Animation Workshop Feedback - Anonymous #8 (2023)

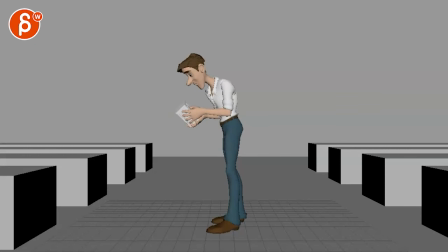(6:36)
then this you're back into pose to pose like you're hitting this okay and then what happens like that you got movement movement head up this comes a bit later which is good
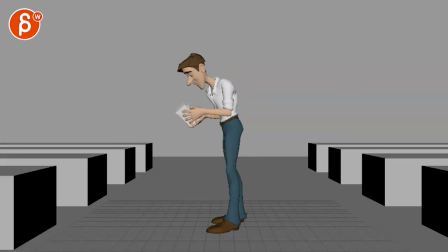(6:50)
but generally if you watch this in real time it feels like arms rip and head at the same time versus huh i wonder what's in here so you could technically turn the head first because you don't want the guy to you know pop this into his face so you imagine you're rotating the head first so you're doing
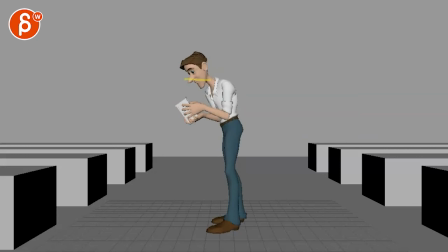(7:09)
this first then watch out spacing wise you're going up a little bit and then suddenly it pops over that's a linear key right there also your arc is very flat there that's your arc yeah or lack of arc so imagine you're rotating up a bit and in y so that the head is like this
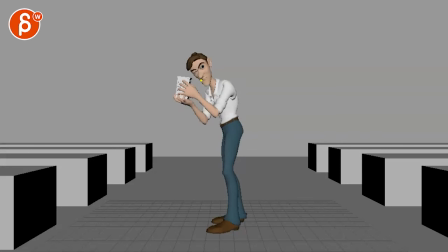(7:30)
almost there and then you bring this up so again you're showing to the audience oh i'm going to turn my head close my eye so that i want to listen to this and then the arm both of them go up into this all right i like the transition of that we're
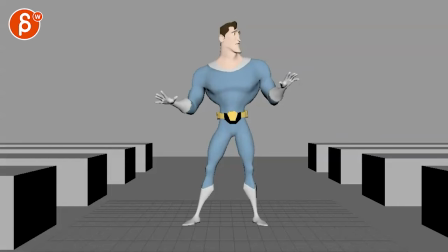(7:45)
like totally different like he goes and then whoa i like that nice offset too in terms of just it's not super twinned like it just has just enough of asymmetry there watch out that that feels a bit
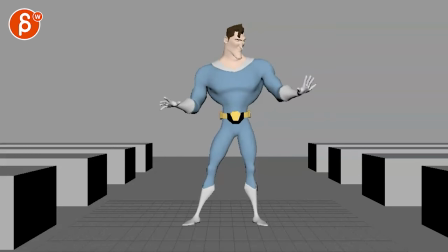(8:01)
stiff there a bit linear there i think that's not too bad i mean it's a bit of an overlap with a tangent with the pinky and this part here but it still has the structure of the arm here and then you definitely
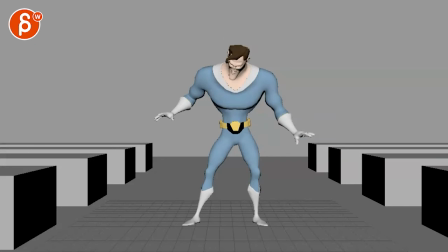(8:15)
go into clean silhouette which is good I think if happy picky you cool I know you have it I was gonna say you can relax those fingers but you are then see that feels again a bit even though you're moving with the head first it feels like head is
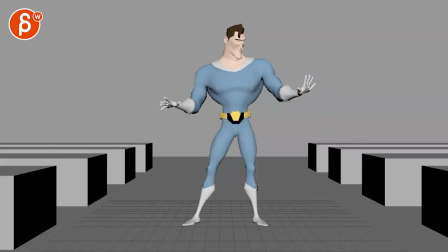(8:33)
moving and I see this moving and I see the chest tilting for it still feels a bit and everything moves versus what is he doing he's gonna look at his foot so So you might do something where you're going to, you know, he's looking here.
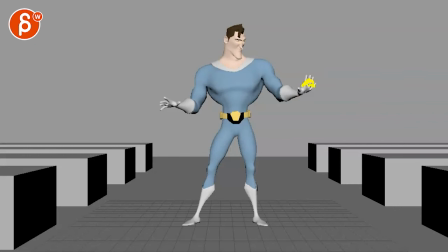(8:49)
So the audience might be stuck here visually. So you're going to start relaxing those fingers. Bring that elbow down a bit. Relax that shoulder. And then turn the head. Not like a massive like one second, two second, three second.
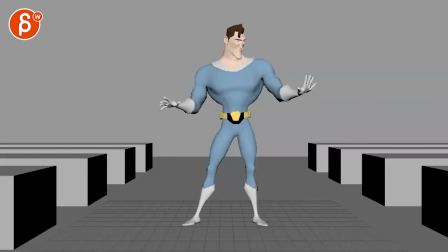(9:03)
But versus a couple frames, right? So that the eye goes here. Because this is, if you look at this here, he goes, huh, I'm looking here. Clean silhouette. He's looking here. That's where my eye is stuck. you want to bring the eye back to here so imagine your fingers curl your eyes are here
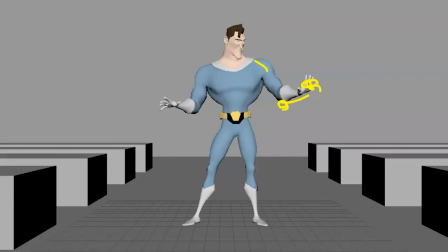(9:19)
the elbow goes down the eyes travel here the shoulder goes down eyes travel here now the head turns the audience is here to look at don't go down yet just move the head over so that
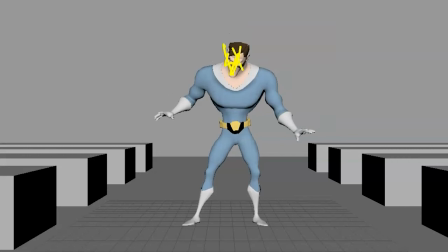(9:34)
you know you're at this angle but not so flat towards us he needs to be angled a bit more here so you'll be slightly more three-quarter just a bit so imagine after all of this the head turns and looks down so now you're indicating to the audience i'm looking here then you're ready to do this and
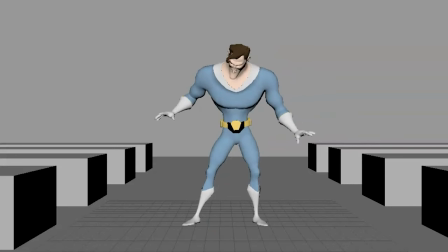(9:51)
i like that you're shifting the weight first that's important for balance you're not lifting the leg up yet so that's great you're doing this then the foot goes up it's a bit straight you probably work on the arc it's a bit more also really comes to a
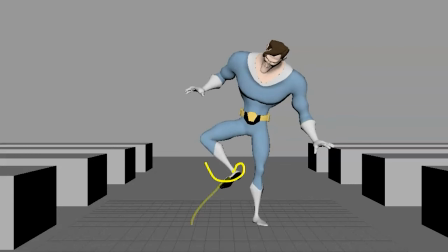(10:07)
hard stop there versus you know we have an arc and then the root might go a bit left and right for balance